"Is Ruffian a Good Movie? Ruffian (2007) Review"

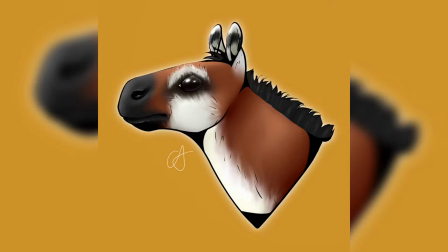[0:00]
Hello, horse racing fans. Today is July 6th, 2022. Exactly 47 years ago was the great match race that never was,
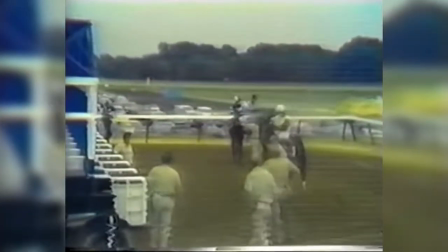[0:10]
Ruffian versus Foolish Pleasure, an event that forever haunts this very sport.
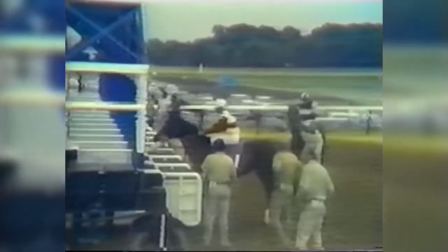[0:15]
So, to commemorate this event, I thought I'd make a Ruffian-themed video.
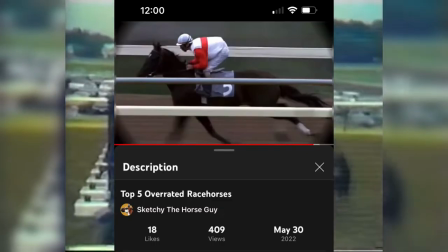[0:20]
Now, I haven't been the kindest to Ruffian on this YouTube channel, but none of that really matters in what we are talking about today.
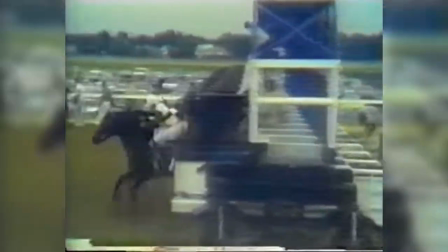[0:26]
All that will matter is how good is her story as a movie.
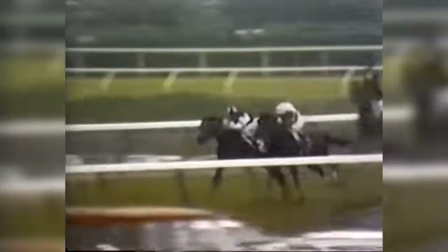[0:30]
Because today, we will be reviewing the 2007 made-for-television feature, Ruffian.
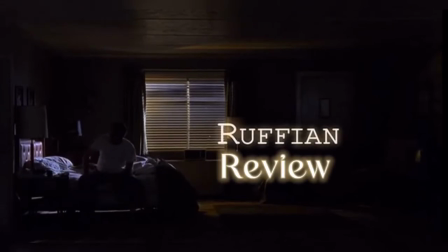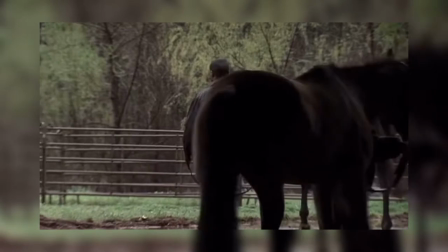[0:43]
The premise is simple. We watch the career of the famous racehorse Ruffian from its start all the way to her tragic death in a span of just 90 minutes.
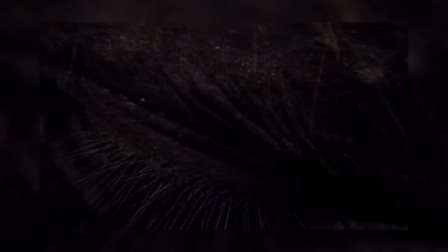[0:52]
If that doesn't intrigue you, you probably will not like this movie.
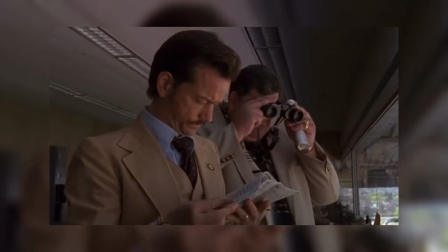[0:55]
But if the story of Ruffian does interest you, you will get everything you want, and not much more.
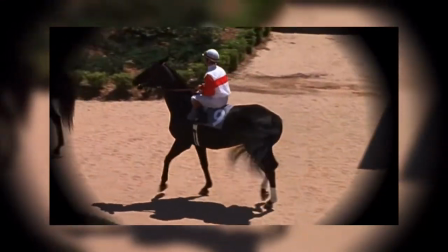[1:01]
As a television movie, this film is not a cinematic spectacle. It owns this fact with how the story is told.
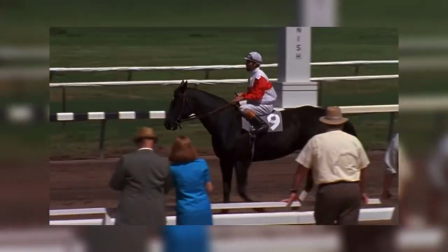[1:07]
Very little fluff is added to this movie, with it being very loyal to the story that it's based on.
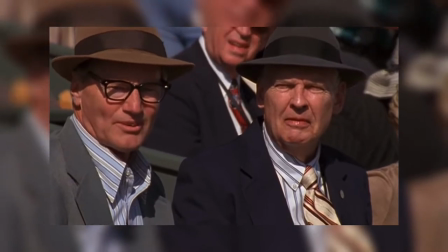[1:12]
If you wanted something else from this movie, you aren't going to get it. This simplicity works to the film's advantage.
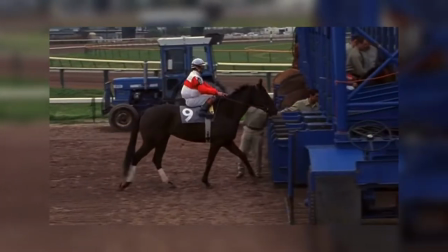[1:18]
The emotions and tone are uniquely theirs in comparison to other horse racing biopics.
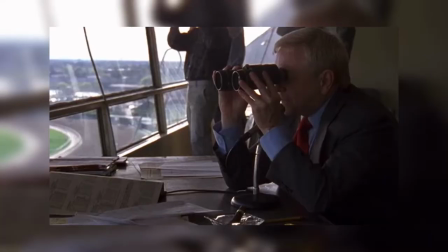[1:23]
The tone comes off more relaxed, sentimental, and bittersweet than overly dramatic, with lots of piano and violins overlaying the movie.
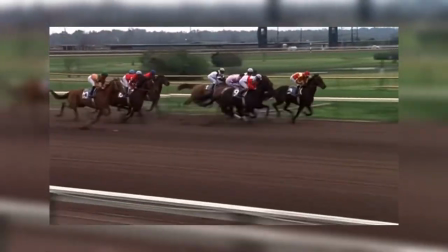[1:31]
With movies that are based off of true stories, more often than not, the people that are watching it already know how the story ends,
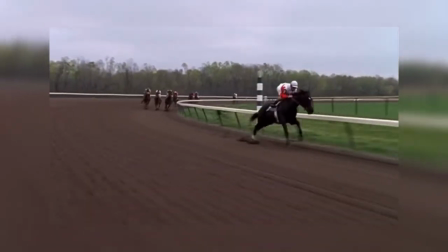[1:37]
and considering that Ruffian is a more tragic film, this sort of tone,
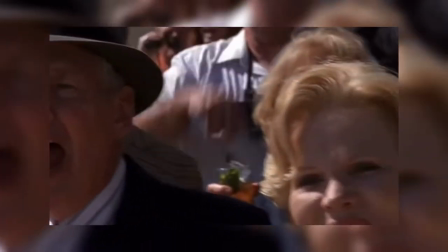[1:41]
and more specifically, music score, works perfectly as a very subtle reminder that even during the brightest moments during the film,
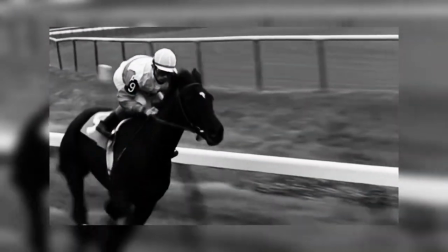[1:49]
you know how the story is going to end.
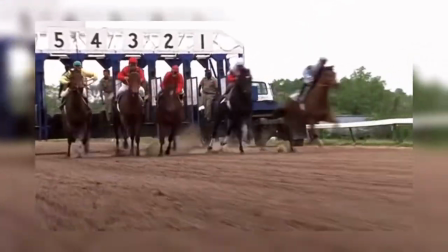[1:52]
Even when you see her race, it isn't a very grandiose victory, but a more serene one as she gracefully crosses the wire to a simple orchestral tune.
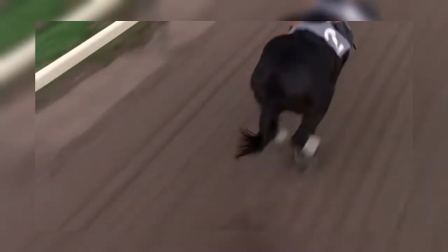[2:00]
Even when the time finally comes for her first serious challenge against the one and only Foolish Pleasure, this sort of score stays throughout the film.
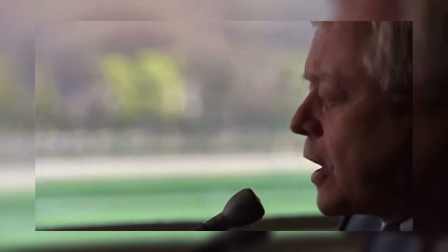[2:08]
A good example of how this movie sets up its race differently is in comparison to the 2003 film Seabiscuit.
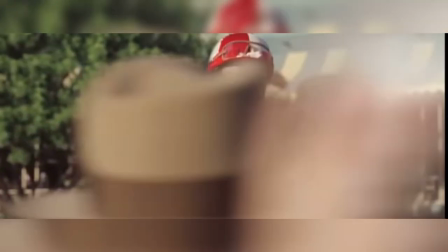[2:14]
This is not a TV film. This is a theatrical picture that got nominated for Academy Awards.
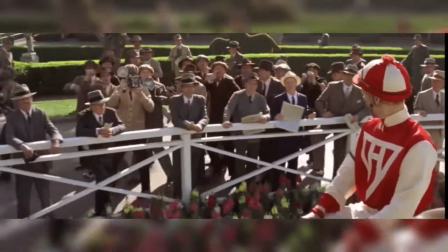[2:20]
Both have a match race in their movies, but everything about the execution and end result is done differently.
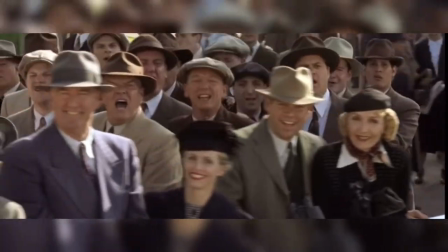[2:25]
Mainly, in the scores. And how the main characters feel about the race.
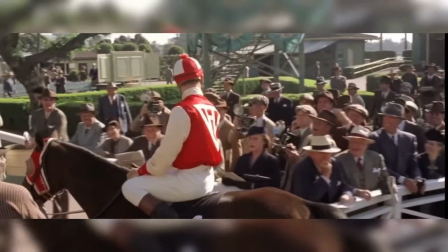[2:30]
In Seabiscuit, the score is uplifting, as you see them train for the race, and you see Red give his pep talk to George.
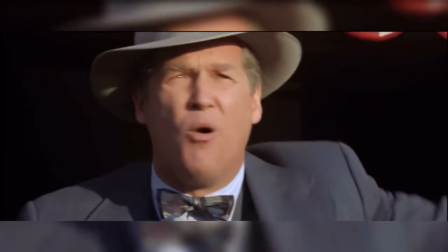[2:36]
In comparison to War Admiral's owners, they are the most enthusiastic about this match race.
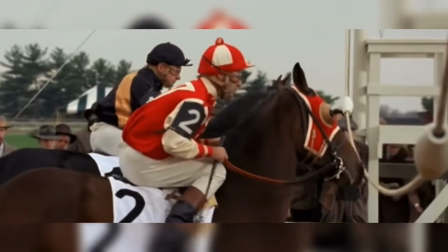[2:42]
They want to do it more than anything. And the score as they reach the starting tape is a slow build-up as you anxiously await a thrilling race.
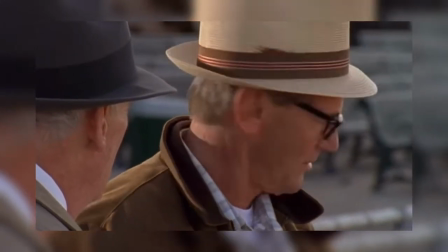[2:50]
In Ruffian, the main characters feel very uncomfortable. The trainer Frank Whaley has to relent and do a race he doesn't want to do.
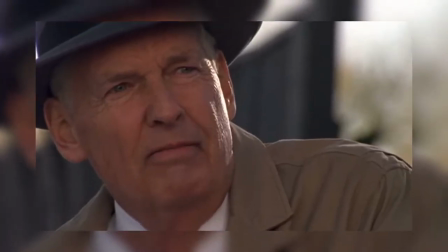[2:57]
The owners are only slightly more eager than Frank and just as concerned.
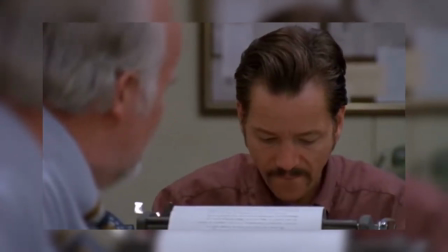[3:01]
Even Bill Nack, who at the start was the most enthusiastic of the main cast when it comes to the race,
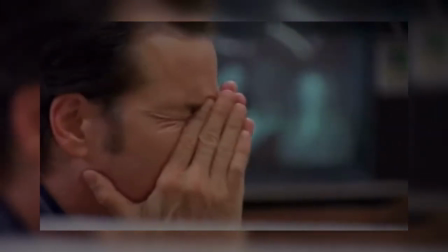[3:06]
quickly becomes angered when he sees the race get twisted into something he never wanted.
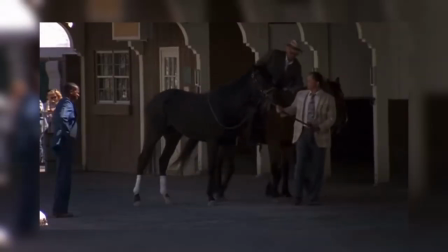[3:11]
Even as they saddle her up, the sad piano plays.
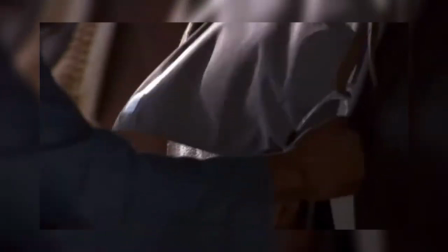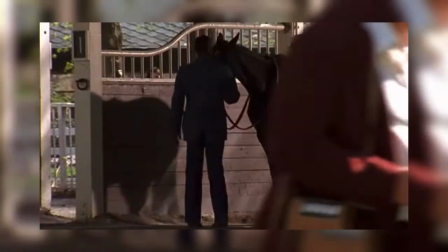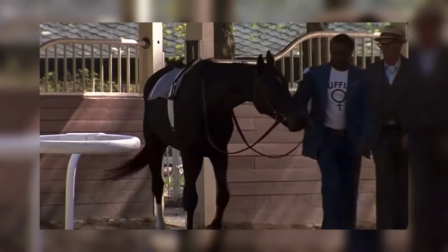[3:28]
This somber tune, in contrast to the incredibly enthusiastic fans cheering these two horses on,
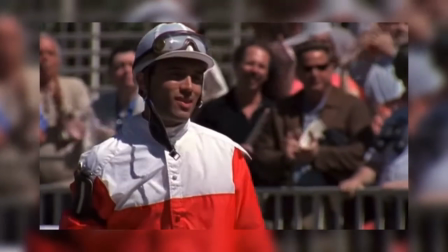[3:34]
is mildly unnerving and definitely made me feel a pit in my stomach.
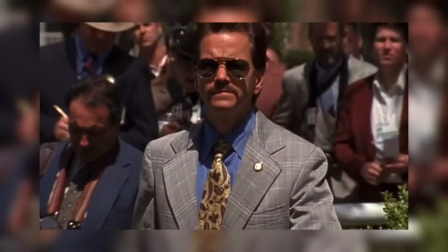[3:39]
It genuinely feels like you are seeing a disaster unfold.
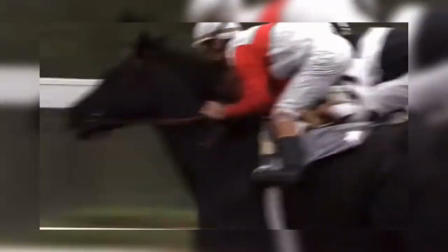[3:43]
And even when the race finally starts, it isn't nearly as much crowds cheering and hooves pounding,
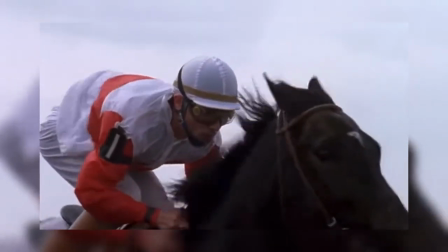[3:49]
it's slow motion of two horses running side by side.
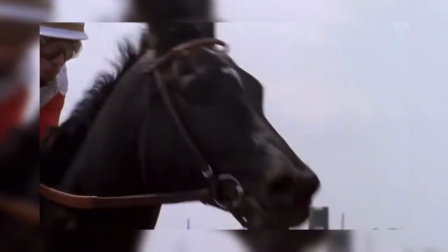[3:53]
And the music chosen for this race is intense in its own way.
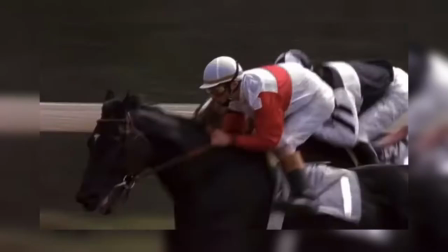[3:59]
It starts out very calming when the race begins,
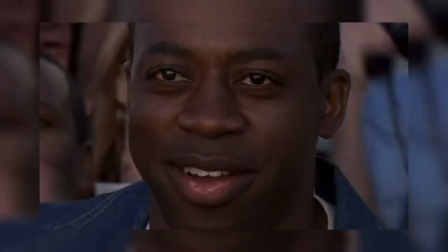[4:02]
but it reaches its true crescendo right as Ruffian breaks down, as it gets louder and higher.